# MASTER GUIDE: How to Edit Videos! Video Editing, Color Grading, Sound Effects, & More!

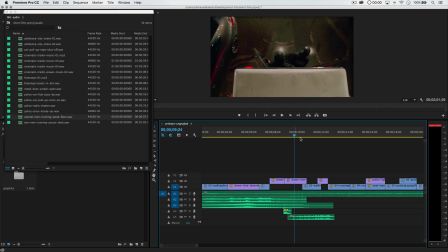2734s
So the doors burst open, they come running out. That's great. We can probably still hear, it's probably fine to still hear them running in the background, even when the camera cuts back to him.
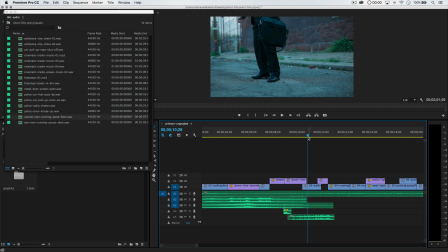2743s
We're just going to, in addition, add his couple footsteps of him running out of the frame. We're going to do that in just a minute. All right, they come running out.
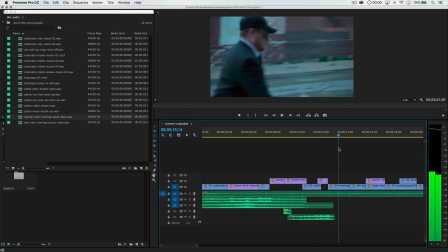2751s
And at this point, this is probably where we would go for that SWAT team soundtrack, just to continue this sound.
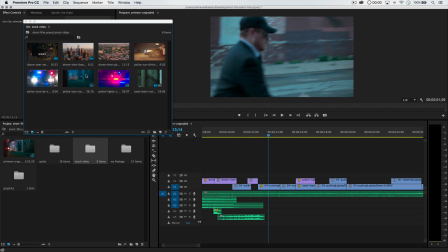2758s
So let's actually close this bin for a second. Go back to stock video. Let's grab this SWAT team running. I'm going to pull it all the way up here just so I can grab the soundtrack. I can select the video and delete it and just keep the soundtrack. I'm going to drag the soundtrack down to here. Let's see what this sounds like.
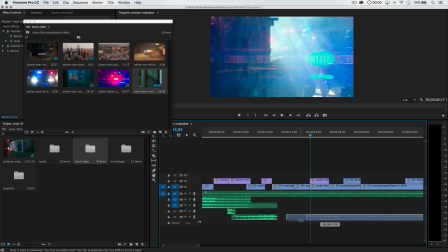2777s
Maybe I'll trim this right here. It's not quite perfect, but I think if it's quiet enough, it'll blend together fairly nicely.
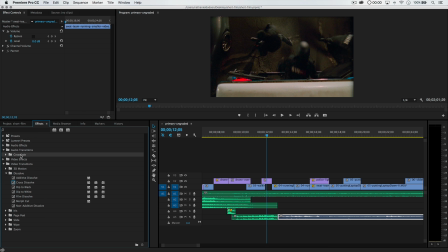2784s
We can add some kind of let's go effects, audio transitions, crossfade, constant power crossfade here to kind of fade things together a little bit.
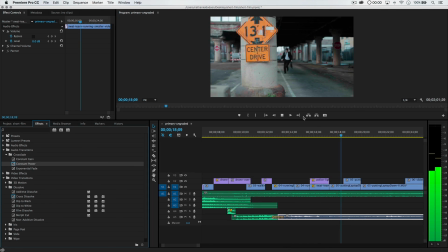2792s
And actually, the way that just fades into that other clip, I think just kind of works.
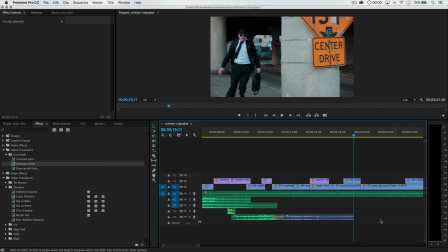2796s
By the time we get out to here, we can probably trim it because presumably he's kind of gotten away from the initial hubbub of all of this stuff that's going on back here.
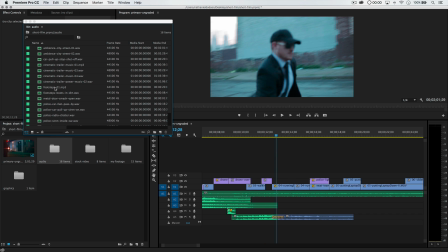2804s
So that's pretty cool. Let me go back and open up my audio folder once more and look at what else we have here. Well, I mean, it pretty much looks like we've gotten everything that we want into here.
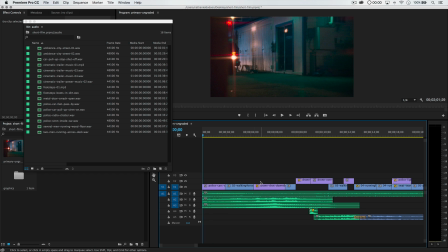2813s
Maybe one of the things that I would do to add just even a little bit more ambiance to this is I have where is it? Yeah, police radio chatter. Let's go with something like this. This could add some really interesting sound here into the initial happenings. I'm going to cut it right about here.
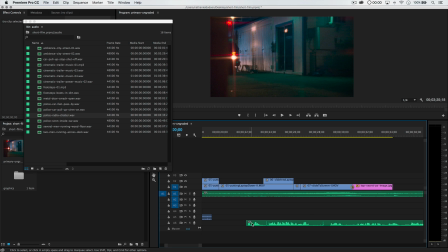2830s
I'm going to delete the initial part because what I have here is somebody talking, and then that's probably the static from them sort of kicking the microphone. You know, you press the button and you get a little bit of static when it first starts talking, and then probably somebody else talking. So let's see what this sounds like.
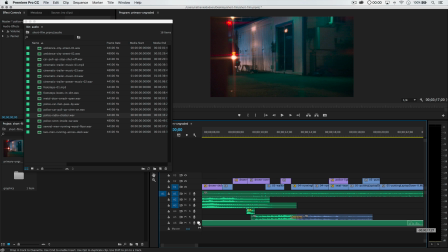2844s
I'm going to drag this all the way back to the very beginning because I want to hear police radio, police sirens, cars driving when it first starts.
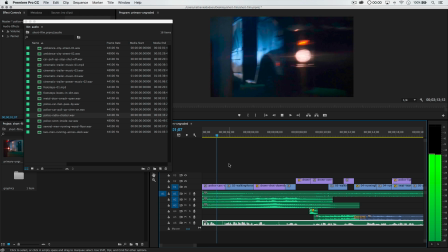2852s
Let's listen to this. Yep. Yeah, that's great.
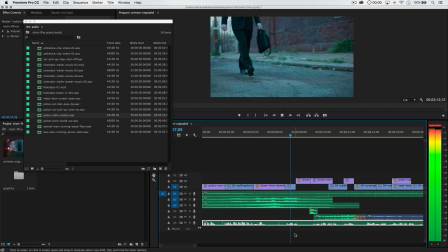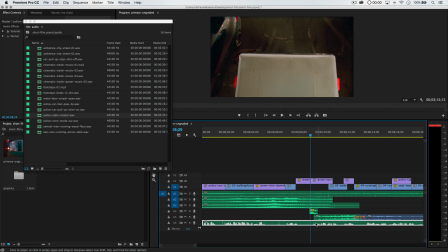2864s
Yeah, and actually it's kind of funny because right here on the radio you can hear they say he just took off, and sure enough, what's going to happen right here? He's going to take off running. In fact, maybe just to make it a little bit more perfect, I'm going to bump that up just a little bit, nudge that over, and just drag this radio out a little bit.
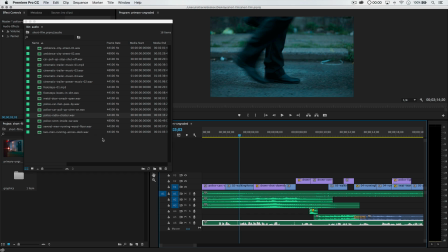2880s
Yeah. Yeah, that's cool. All right, that's going to be neat. All right, I'm going to save that. Now let's talk about the custom sound that I created for his footstep.
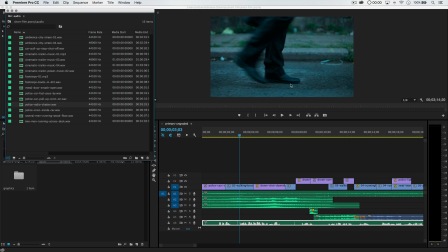2889s
Now, it's a dress shoe that's coming down on a pavement, which is a hard surface, that has gravel on it. And just about everywhere that he has is going to have gravel. Now, there's a ton of different ways to create your own sound effects.
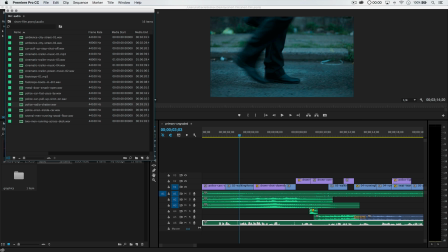2902s
There's a lot of really interesting ways to create your own sound effects. Basically, I go ahead and open up Adobe Audition, which is appearing up here at the bottom of my screen. And I like to record into Adobe Audition, and I recorded this MP3 file. You can really use any sound recorder you want. I don't really want to get into exactly how I did this, but basically for his footsteps, I
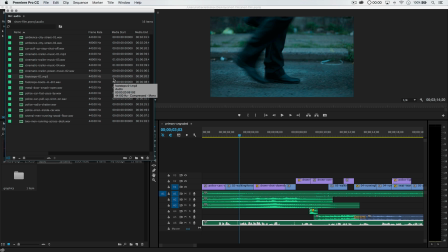2922s
used a technique that's going to make it sound like a little bit of a softer shoe on a little bit of a softer ground, so it's not perfect. But again, we're having fun doing this. We're just putting this together, and it's all about the techniques, at least for this. It's all about the techniques.
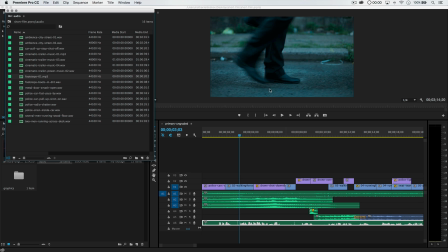2935s
Plus, you're not going to really hear his footsteps as crisp and clear as you may expect because we have all of this other sound going on, and we still have to add the music soundtrack as well. So what I did to get his footsteps was I had a big glass jar of rice, and I had a wooden spoon, and I was just sitting here watching the video, and I start recording in Adobe Audition,
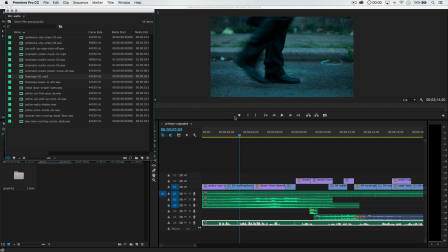2955s
and then I just plunge the wooden spoon into the rice, you know, like that for every footstep. So I'm watching the video and I'm just stabbing the rice with this spoon every time he takes a step, and you get this like sharp sort of crunchy sound.
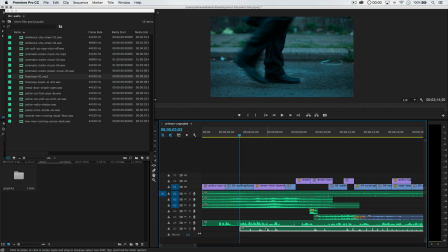2970s
I mean, here, so I'm going to drag this down. Let's put it in place, and if I shut everything else off,
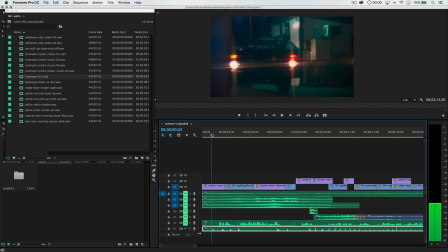2977s
which maybe I'll do just so I can get the footsteps somewhat lined up, you can hear it, right?